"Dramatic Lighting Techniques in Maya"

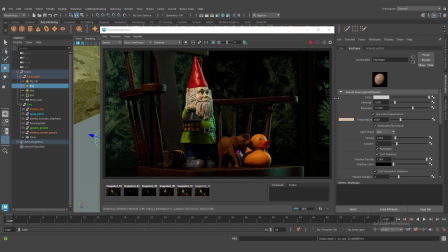498s
Let's adjust our samples. 3 is good value.
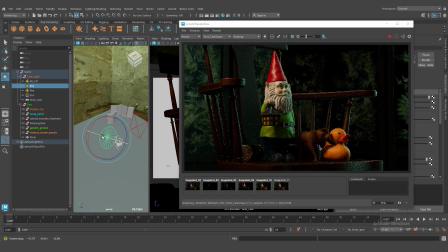507s
When we restrict our spread radius, we need more samples because render it will be more noisy, and that's why I need more samples when I drop down our spread radius. Okay.
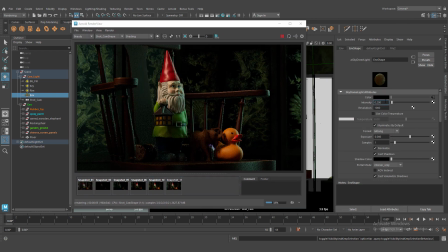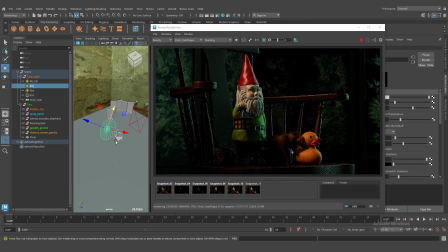535s
Let's move our key light and catch a more interesting angle.
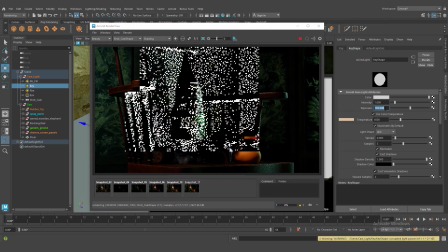544s
Okay.
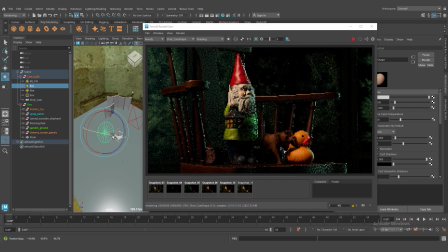549s
We need interesting lighting for face and also chair edges and environment and other objects. It's better right now. It's more contrasty.
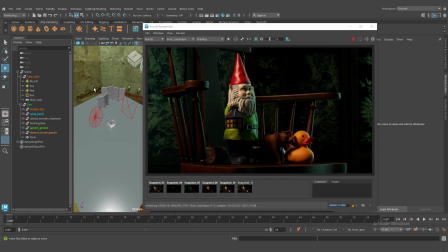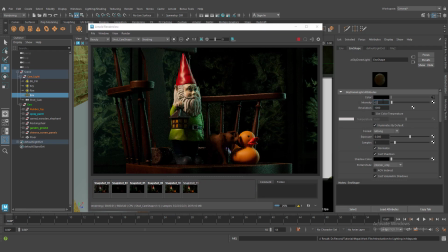571s
Okay, this is my HDRI. It's filled our scene.
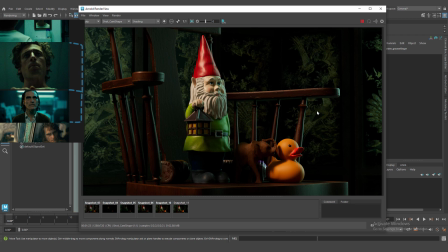583s
Okay, this is our lighting. We can tweak some lighting parameters.
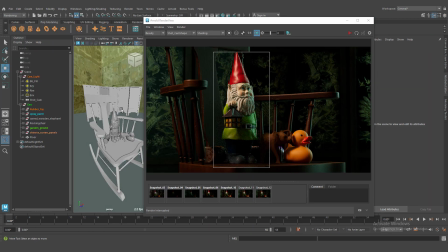591s
Let's block our HDRI for face because it's too bright right now.
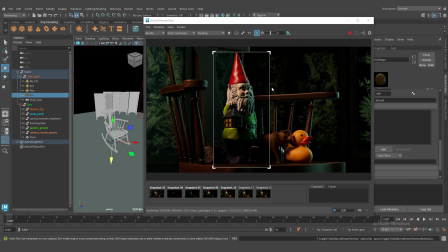596s
And let's select our environment light and add blocker
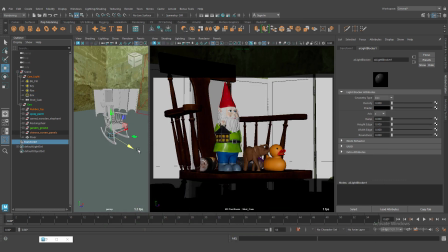604s
and block some lights from coming HDRIs from face on the face.
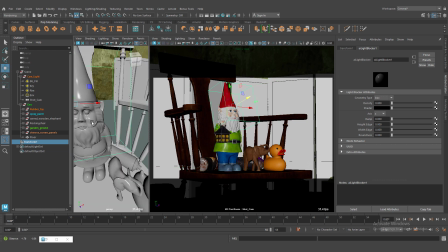611s
Density is a strength. Let's test this one.
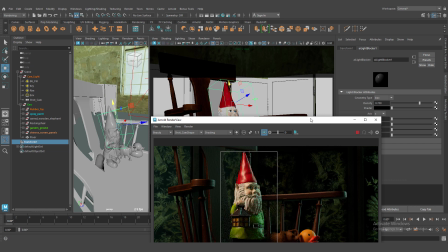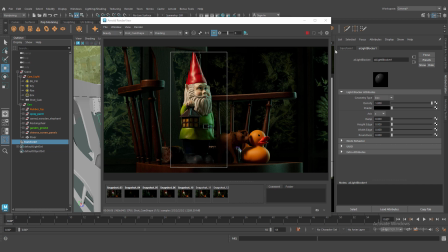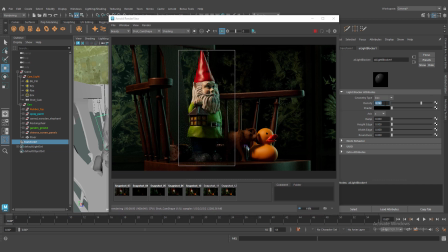630s
Okay, it's working right now, but it's very hard edge. You can see it's bottom. Okay, and we need to blend this edge, crank up our height edge, and it's more natural.
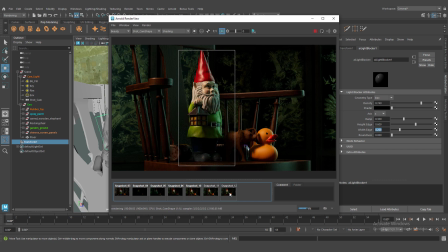648s
Okay, it's better, but we need little adjustment.
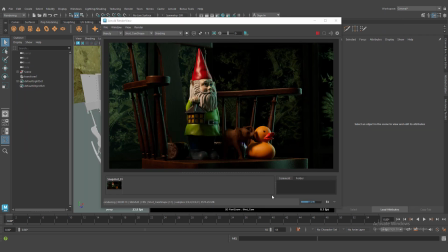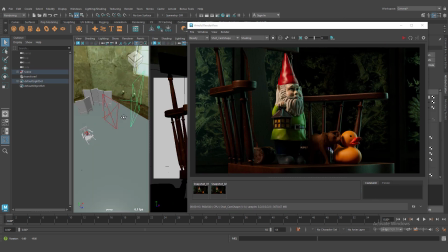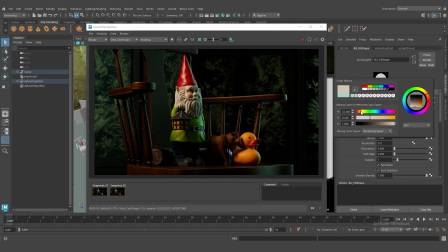668s
Let's change our background fill colors because it's very important to separate our background and foreground.
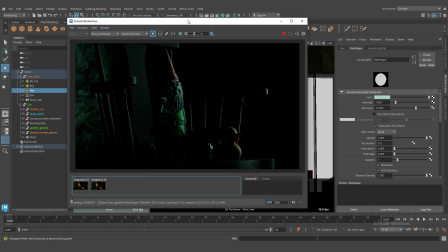681s
This right now scenes have very depth right now because we change value temperature. Let's restrict our rim light and decay. Okay.
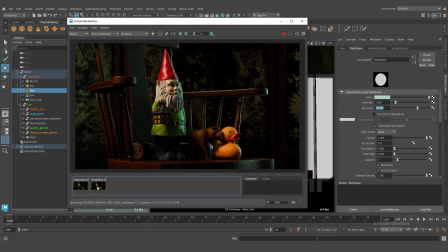701s
Crank up our exposure. Okay, it's need little. Okay, it's better right now.
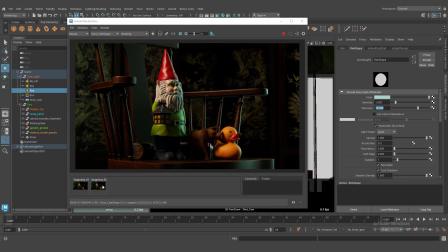717s
Let me know in the comment if you'd like to the next tutorial to cover compositing this render.
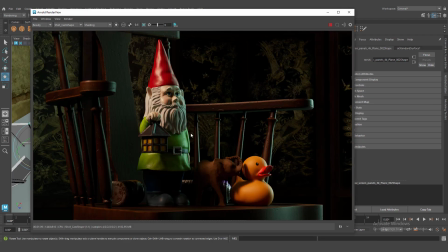725s
And if you liked my tutorial, please subscribe my channel, like video, and catch you later.
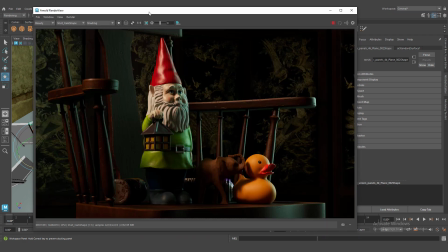730s
Thanks.